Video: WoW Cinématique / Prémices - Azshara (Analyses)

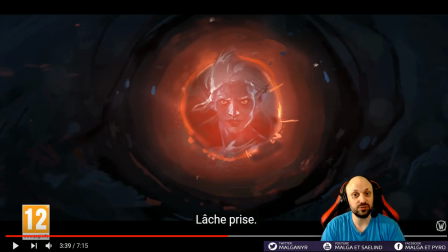2165s
Enfin, on vous prend un peu pour des cons, hein. C'est-à-dire que vous ne pouvez pas représenter autre chose que par une couleur. C'est-à-dire les démons c'est vert et le vide c'est violet. Et là ça y est, il n'y a pas de violet, il y a de la connotation violet un peu partout. Mais là c'est noir et rouge pour vous montrer les dieux très anciens. Et ça m'a fait plaisir aussi.
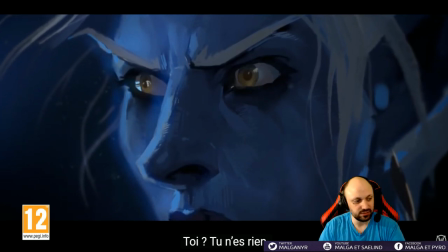2182s
Donc le jugement, le regard qui pèse sur elle, comme le destin qui pèse un petit peu sur elle et son destin obscur.
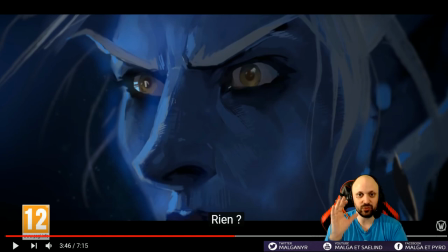2188s
Alors toi tu n'es rien, alors Ashara fait l'erreur bien entendu, de se confronter directement à ce qui lui parle, c'est-à-dire un petit poisson. Donc elle, elle imagine un petit poisson et elle se dit t'es rien. Et là, ça fait beaucoup rire Nisat.
Je suis un dieu.
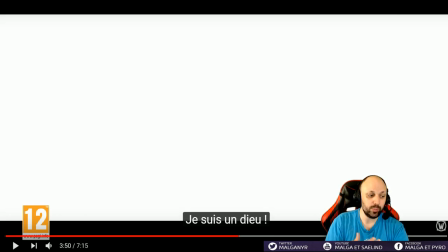2203s
Changement de timbre de voix, où on voit une voix plus proche de ce qu'il est, une voix très puissante, digne d'un dieu en fait.
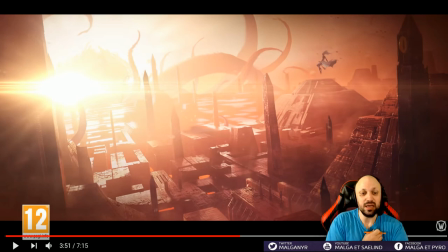2211s
Une voix un peu malsaine, mais une voix très... Alors personnellement, je préfère celle de la négociation comme voix.
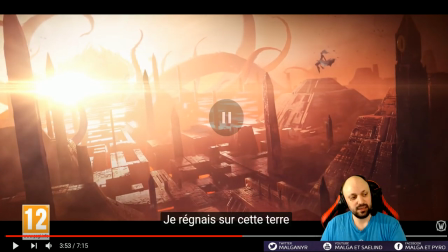2219s
Mais là, au départ, c'était le jeu de dupe, la séduction. Là, on est vraiment dans le « je lui monte mes balls » pour qu'elle voit un petit peu l'étendue de mon pouvoir, quoi. Là, c'est-à-dire qu'il lui met une vision. Alors, qu'est-ce que c'est ça? C'est tout simplement l'Empire Noir. C'est-à-dire, une fois que les dieux très anciens ont débarqué sur Azeroth, je vous laisse aller voir la vidéo sur Ragnaros pour plus de détails.
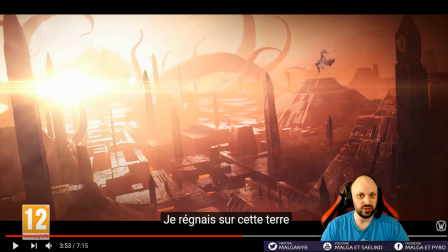2238s
C'est-à-dire que les premiers êtres à avoir dominé Azeroth, c'est les êtres élémentaires. Donc Ragnaros, etc. Ensuite, les dieux très anciens ont débarqué. Ils ont été envoyés par les seigneurs du vide, mais ça fera l'objet d'autres vidéos, ça. Les dieux très anciens ont débarqué, ils ont soumis les forces élémentaires et ils ont créé leur propre race, etc.
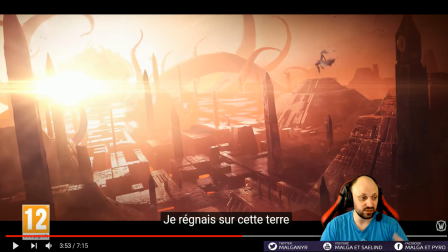2255s
Donc tous les Nérubiens, tous les Anki, les Akir, etc. Toutes les créatures insectoïdes et les pieuvres, tout ça. Et ils ont créé une espèce d'empire. Ça fait très sumérien, très.
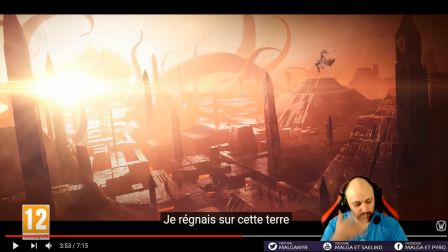2267s
Ces espèces de pyramides en fait, ces espèces de pyramides. Des pyramides un peu. Ces espèces de ziggourats en fait, avec des grands obélisques un peu à l'égyptienne aussi.
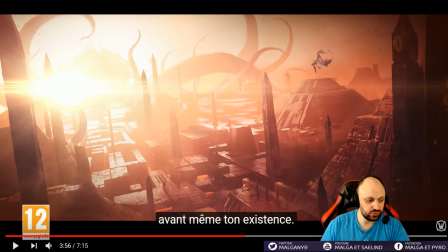2278s
Alors personnellement, je suis tombé amoureux du rythme de tambour. Je me la suis regardé juste pour ça, hein.
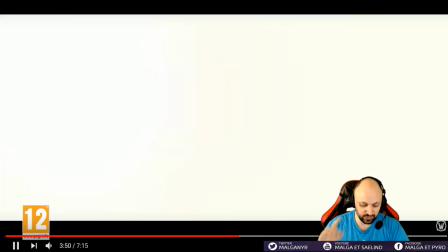2285s
Parfois. Écoutez bien le rythme, la musique est super importante.
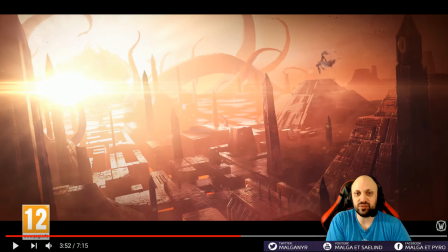2289s
Au départ, c'est de la musique plaintive, j'ai envie de dire, épique, avec voilà, là, très grec, très trois, etc. Ensuite, il y a les violons un peu horreur, et là, les tambours de guerre, les tambours de puissance, comme si on incantait, si vous avez regardé Apocalypto, ce genre de truc, où on invoque un dieu un petit peu.
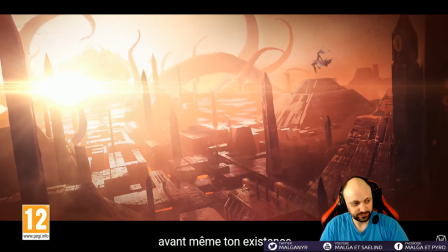2308s
Avec ce rythme, cette rythmique, elle lui montre que voilà, t'es rien à côté de ce que je suis.
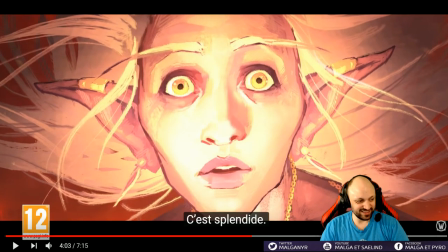2316s C'est splendide.
Et là, c'est quand même formidable. C'est-à-dire que Ashara, en voyant l'horreur de l'Empire Noir, donc de l'époque où les dieux très anciens régnaient sur Azeroth, le premier truc qu'il a dit, c'est splendide. Et là, on pourrait dire, mais elle est conne. En fait, encore une fois, Ashara ne respecte que ce qui est supérieur à elle.
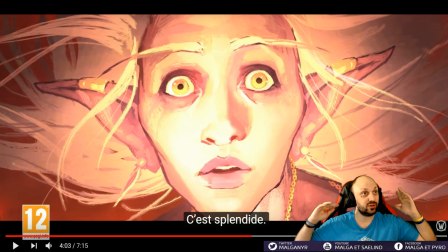2335s
Et là, elle voit un empire immensément puissant, un être doté d'un pouvoir immense, et du coup, elle le trouve beau, en fait. Elle ne respecte, encore une fois, que ce qui est puissant. Et là, c'est un être ultra puissant, du coup, elle le trouve splendide. Rappelez-vous bien du nom, j'ai trouvé par contre que ce petit jeu de mots marche mieux en VO qu'en VF.
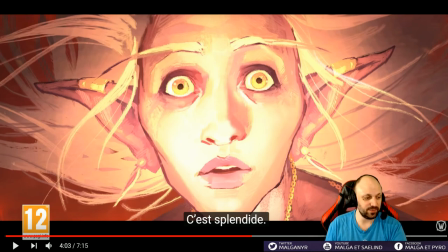2353s
C'est-à-dire que là, elle fait « c'est splendide », c'est The Mask. Mais elle aurait dû dire « c'est magnifique », normalement, parce que c'est « magnificent », je crois, en anglais, en VO. Et retenez bien ce passage, puisqu'elle va le redire à la fin de la vidéo.
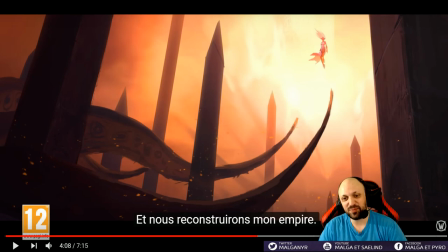2369s
Donc là c'est aussi le moment un peu hentai, hein. On voit une petite elfe quasiment à poil, il y a des tentacules qui vont vers elle. Après l'idée de la tentacule qui vient vers elle au milieu de ces obélisques, dans l'idée, c'est très sexuel d'ailleurs. Ça fait très penser aussi à Alien, je trouve, avec des espèces de tentacules, un être. Là il n'y a que des formes phalliques au final, hein.
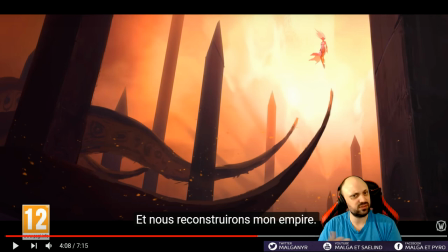2387s
Les obélisques, c'est presque qu'ils veulent empaler Ashara. Enfin, mais après c'est normal, c'est aussi pour le côté malsain, pour le côté domination, de puissance. Et il y a toujours eu cette thématique, mais c'est, encore une fois c'est l'horreur façon Ginger et façon Lovecraft.
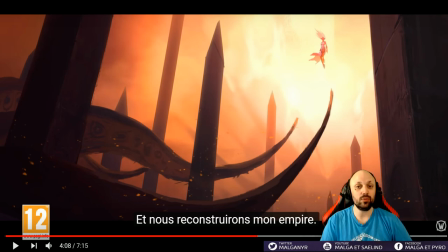2401s
Mais du coup, vous avez ces tentacules qui vont vers Ashara en mode « Viens, rejoins-moi, rejoins-moi ».